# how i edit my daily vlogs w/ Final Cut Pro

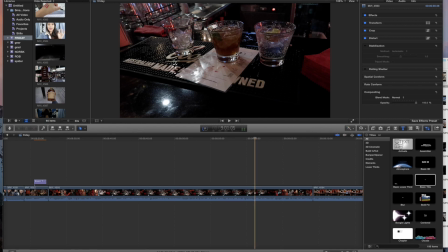Oh my god, I did not realize he's like making a drink on his own menu. They really should not do that. What is this?
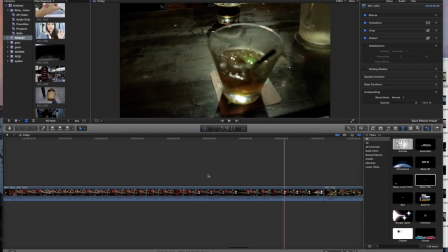Oh, it's all of us. Alright, I'm gonna come back and all this is gonna be cut and I'll go through what I did.
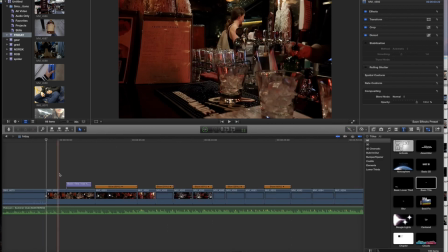So, let me walk you through what I have done with this edit. Alright, this is the section we are looking at.
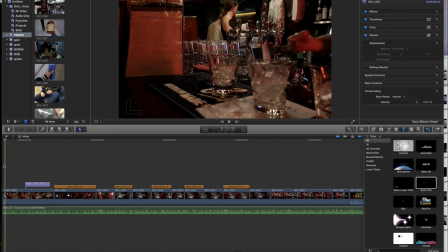So this is just the bartender making a drink. The original footage was a few minutes long, but I have cut it down.
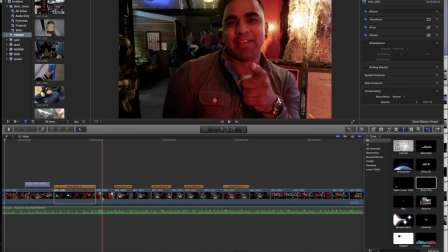I didn't do this on purpose, but I thought it looked really cool, so I just kept doing it. We have a clip in slow motion, a clip in normal time, a clip in slow motion, a clip in normal time,
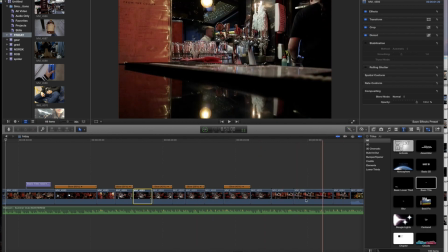and it just goes like back and forth like that, so that it looks like this in the end.
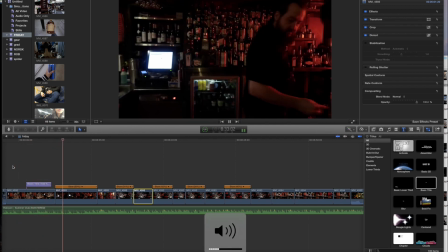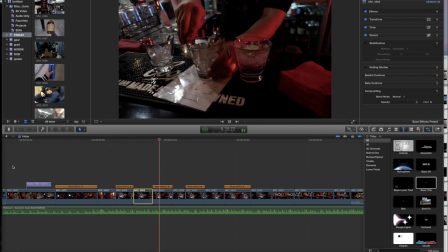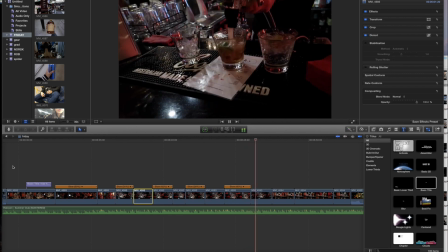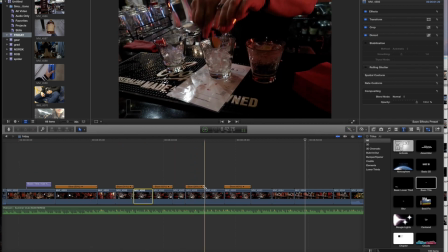I really like the look of this, especially when he pushes that, especially when he drops the lime into the glass.
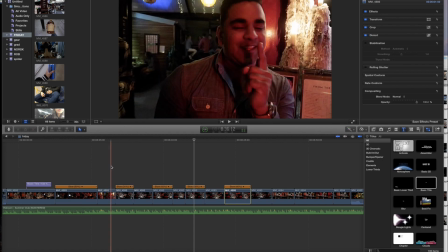I think it also sort of recreates what it's like to be tipsy. You know, it's dark, your friends are all in red lighting, things go fast and slow.
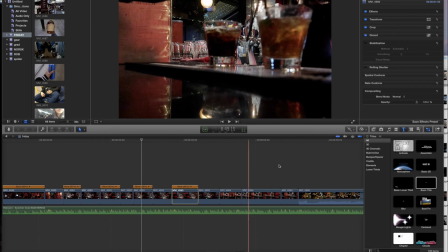It's pretty awesome. I really like that edit. And this camera just does amazingly well in low light. It's a shame that here it's focused in the background, but that's okay. Keep going.
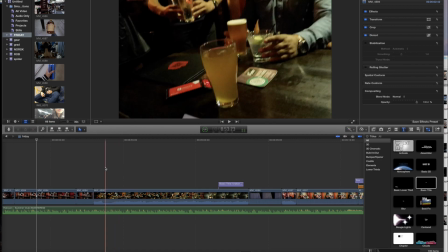So we have all of my friends. I decided to keep the audio in because when Kaylin just yells at his like double parked situation here, it just made me laugh.
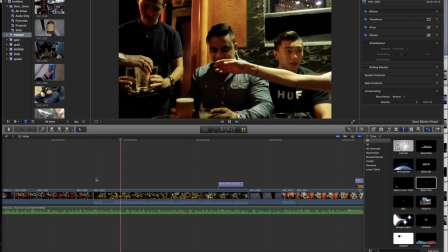Like, it's just so funny. I laugh every time.
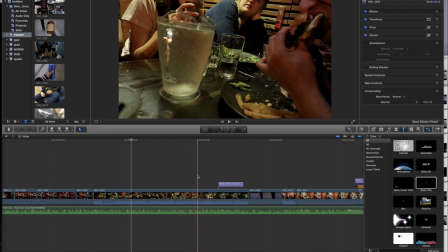So we get drinks coming in, got James eating his burger there, Lani looking so unimpressed at the situation.
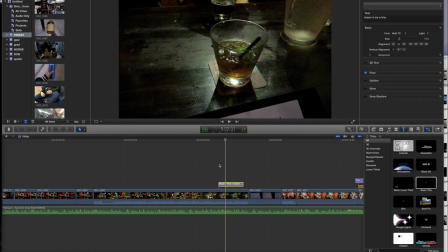And I put just like my favorite drink choice here, Kraken and Dry with lime.
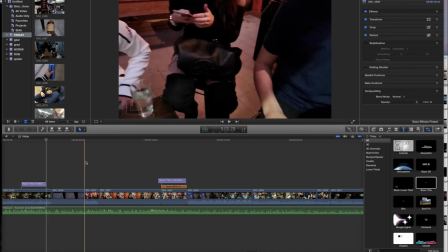A shot of the menu, just thought it'd be nice to keep it in there because, you know, I like food. We have Alan's beautiful face here.
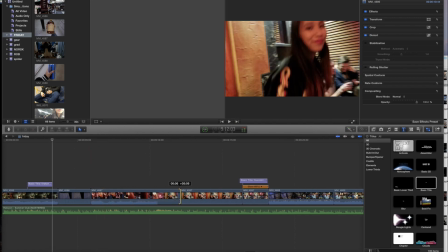The whole clip is like, what happened was I give him the camera, I sit down,
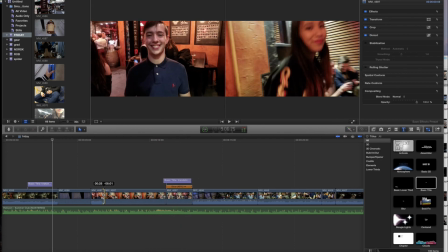but I just sort of cut it just so it's like, look, you have Alan here, and then I'm sitting down,
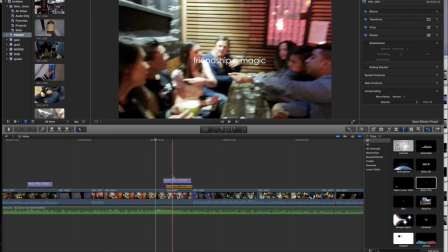doing a little hair toss. And then this clip is just one of my favorite clips ever. Like, let me just return it to its normal state.
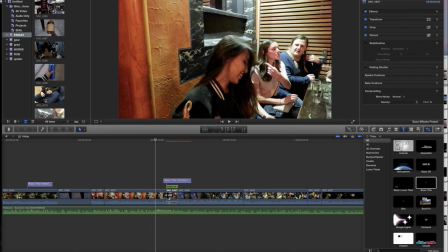So this is what the clip is. Without music, this is what it sounds like.
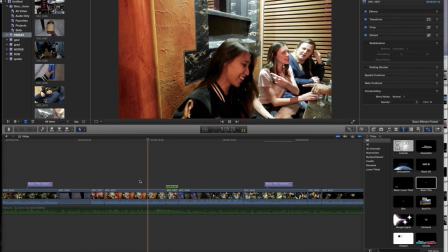Like, how funny. Like, this is all we do when we're together. We literally yell at each other, we point, we argue, and we just fight.
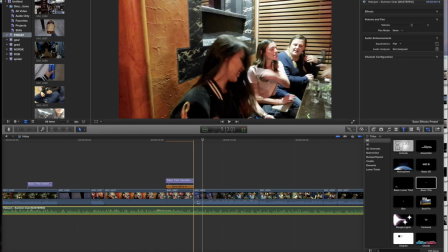But I thought that was really cute because, you know, that's what friendship is. And then what I'm gonna do is I have clips of Albert and Kaylin.
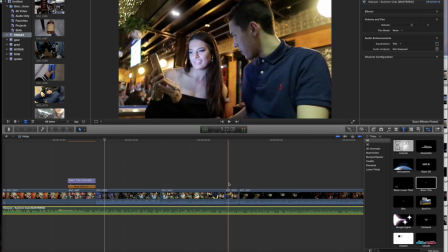We've got Abby here, Meg and Alan as well. And it's just too long.
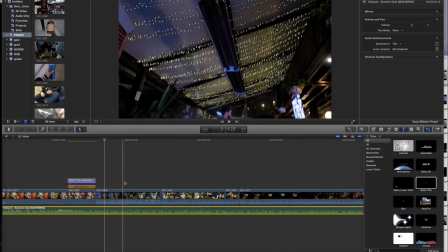And I think because these vlogs, like,
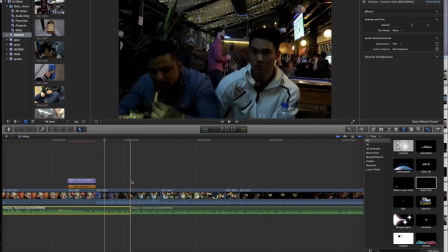are for my friends, yes, but they're also for like just general public, and the general public doesn't give a shit about my friends.
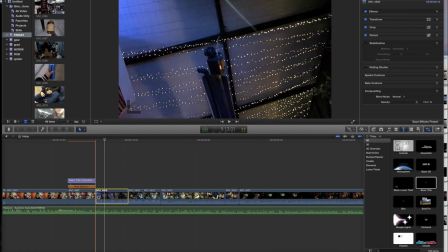So we're just gonna make it short and snappy. I do like the shot of these lights though, even though it is quite blurry and grainy, but that's okay.
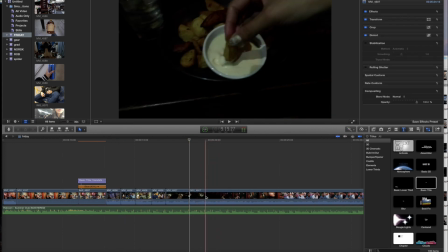Keep this in. Just pretty much like cut out everything unnecessary is sort of my logic in life.
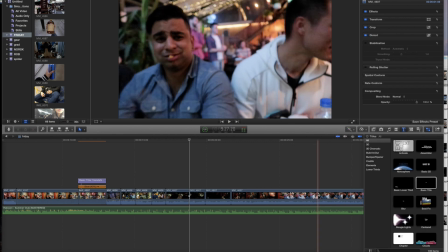Fucking Albert probably calling me a fat shit. Kaylin's face is just gold. This is so funny.
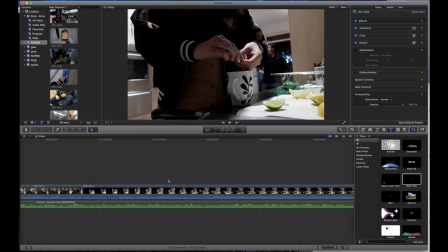This is the first time I'm watching this footage. This is so funny. All right, I'll be back in just a sec. Okay guys, so I'm looking through all the footage that I have as the night went on.
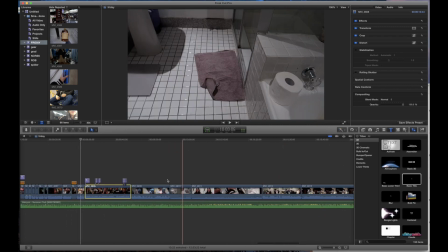I did go to 2 parties. If you watch the vlog, you know that I left Kaylin's to go to Kira's birthday.
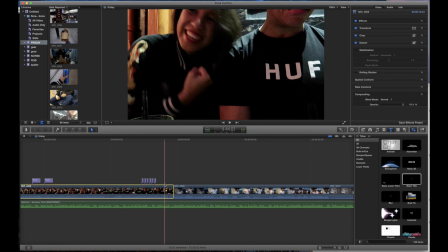Except I didn't vlog the journey there. So when I don't have a clip, a transition clip that means I'm moving from one place to another, I get genuinely annoyed at myself.
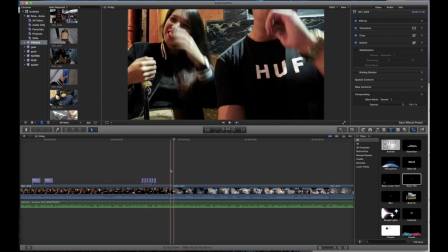But what we can do is I might just black out the screen, kind of like symbolizing like my memory blackout, like a drunk blackout, like getting myself to a different party.
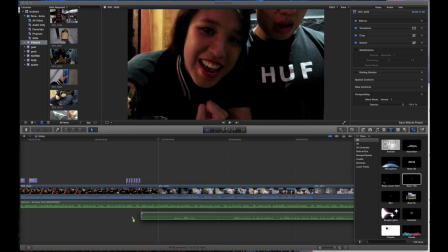So I have recorded some voiceovers that I'm gonna pull in now. I just call them like 1, 2, 3, depending on how many I use.
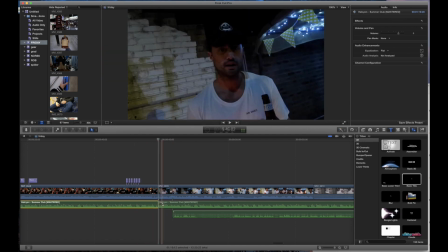Music's gonna just cut here, I think. And I might not need it, but I'll just push it down.
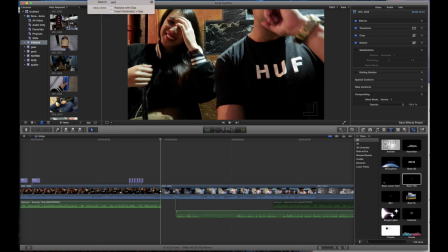All right, I'm just gonna put in a gap. Right, here we go.
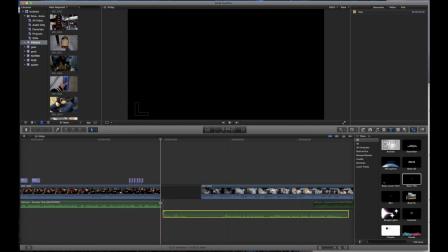Let's see how this sounds.
More like supreme stupidity.
It's a bit of an echo, but that's all right.
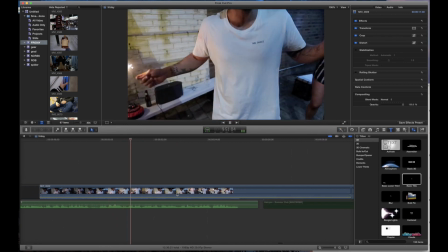All from my boss from the internship, and they all asked me to come to a party not far.
So I'm gonna show you all the clips.
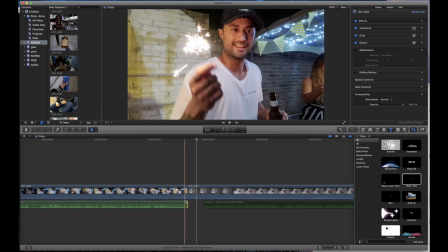The voiceover is obviously like, and then this ensued. I'm gonna just make it rapid fire because at this point in the vlog, it's late.
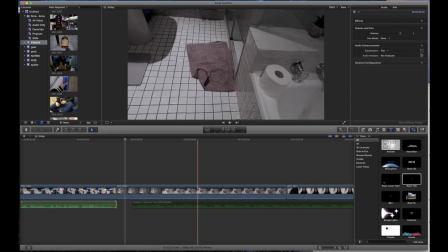We're already hitting the 10-minute mark and I wanna really just start wrapping it up because I feel like longer vlogs, people kind of get bored.
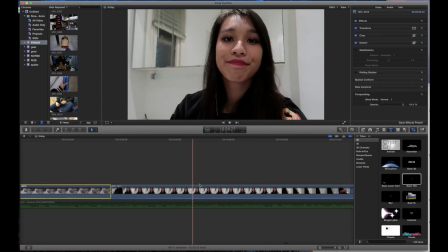So we have this, me finding the bath mat, me on the toilet. Let's just skim past that.
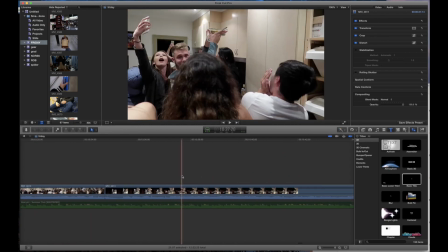Everybody dancing in the kitchen, and then me making a roughly made gin and tonic.
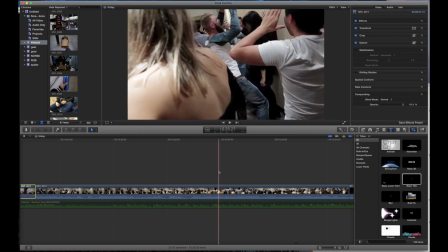So I do like this clip, and I'm going to move it to the front.
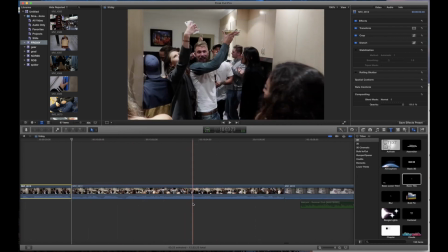My god, someone's like blowing a kazoo. How freaking insane. Right, I'm gonna put in all the voiceovers and come back.
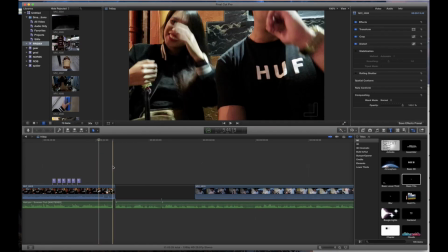Okay, so the gap is in.
More like supreme stupidity.
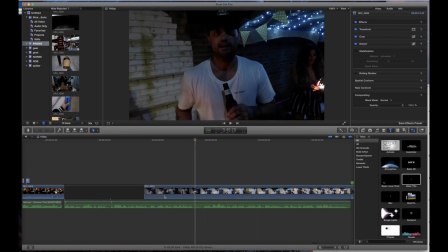A few minutes after this, I had a call from my boss from the internship.
So with this, I pulled the volume down so you can still hear some like muffled voices.
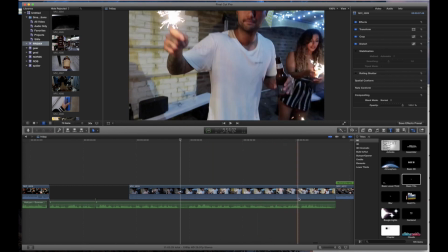I really like this clip of Touré dancing with his little sparkler. It was when the night was still pretty intact.
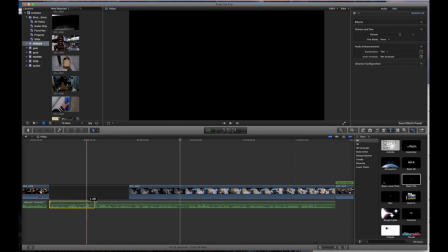This is the voiceover. There's 4 of them, but there's cuts here because I have edited them. There was like some long silences while I was recording what I wanted to say. Sometimes I script these, more often I don't. I sort of have a rough idea of what I want to say, take a couple takes and see which one sounds the best.
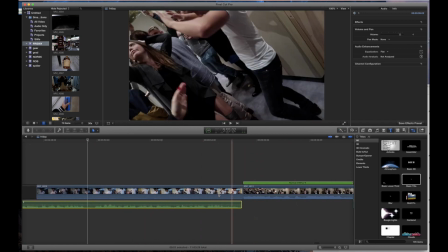So this has no volume, and then we get here.
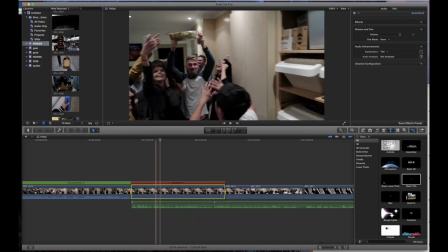And then how I do this is I just hold the frame for as long as I need to hold it for, and then keep it going afterwards. So you see that this is in normal time, and then we have a hold while the voiceover goes, and then it just goes normal.
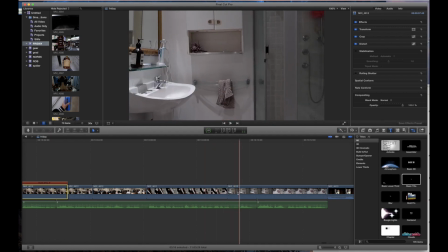I got like the smallest bit of footage from here, timed it into the voiceover, so it sounds like this.
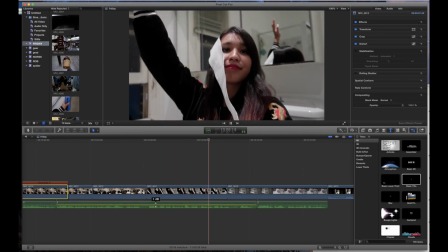Tray of pasta. Then at one point I was in the bathroom covered in toilet paper, and then I noticed that, okay, there's a mistake there.
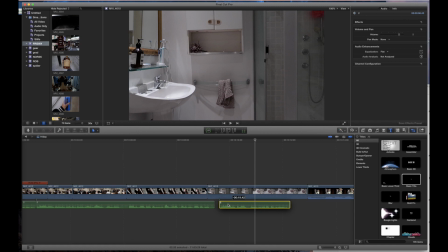There's two and then, so we'll just pull it back. Might make this shorter as well. All right, here we go.
Paper, and then I noticed that, hey, I have the same bath mats at home.
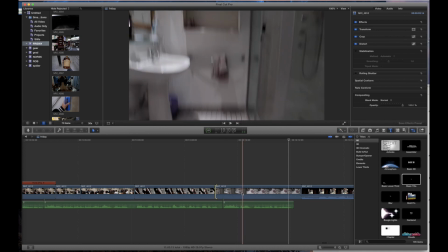I really like how the hey is timed with that sudden the dip in the camera,
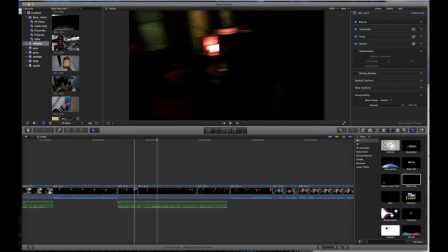but because I say that it looks like a tribal sacrifice, I have cut everything to make it look like we're doing some weird dance around some fire. This clip actually went for like 2 minutes, so I just found like the best little clips to cut it into, and then I am back home.
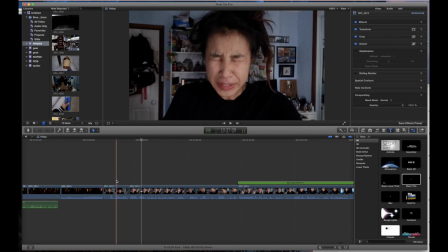Alright, guys.
I think it's hilarious that I sneezed as soon as I pressed record, so I left it in there.
Can we just talk about the mess my hair is at the moment? Like, oh my god, I cannot. Okay, so let's just not do this any longer than I have to.
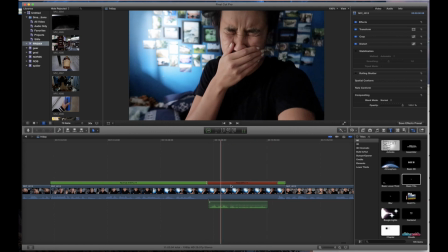Again, there's a little bit of a hold here while I have the third voiceover.
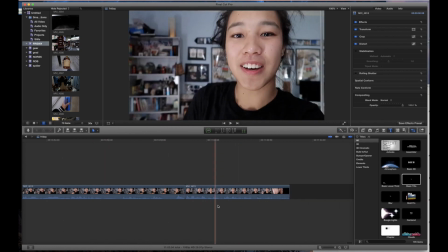And then, yeah, I'm doing like the, okay, bye guys, whatever. So this is how I do my end screens.
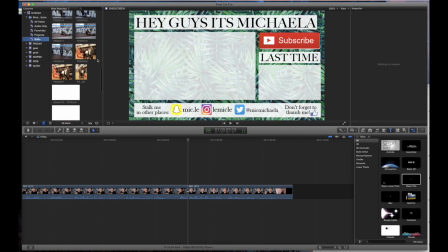Where are my stills? So I have this end screen here, which I always use.
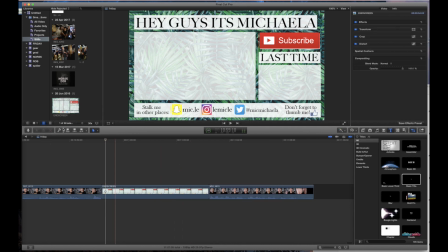I will pull it in like this, and then I will pull this on top.
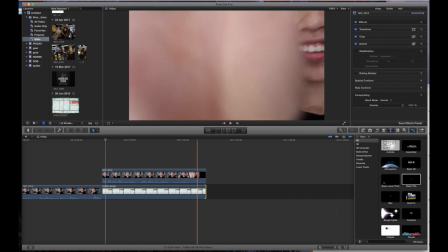So how it usually goes, and then I just like make them the same time. I will select this clip.
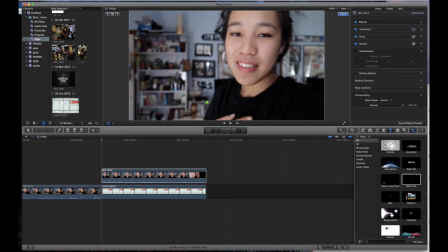I'm going to transform it, add in a keyframe,
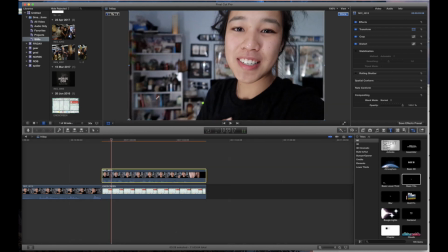and move like a few seconds after this, and then resize it so it fits in this box.
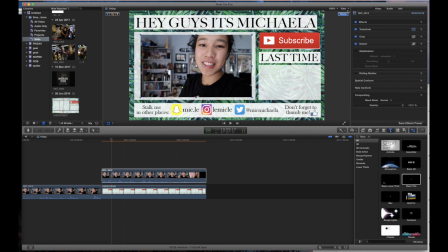Ta-da! So now, and I'll click done. So now it should look like this.
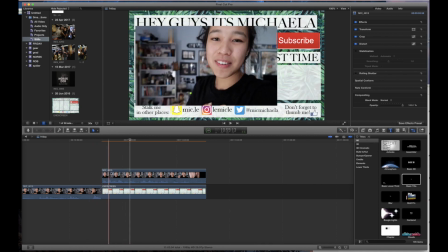Thanks for watching today's vlog, guys.
You get a little bit of a collapse of the video there, which is pretty cool.
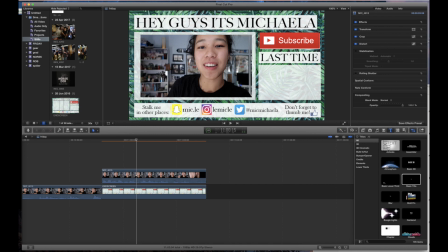And then I need whatever happened yesterday. So what was yesterday? Yesterday we talked about the gear.
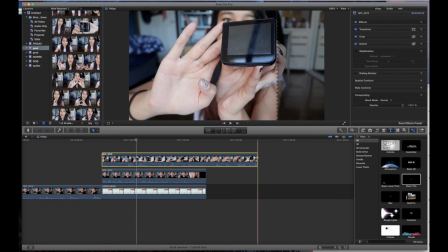I'll just get any random clip, pretty much resize it, pull out the audio, resize this.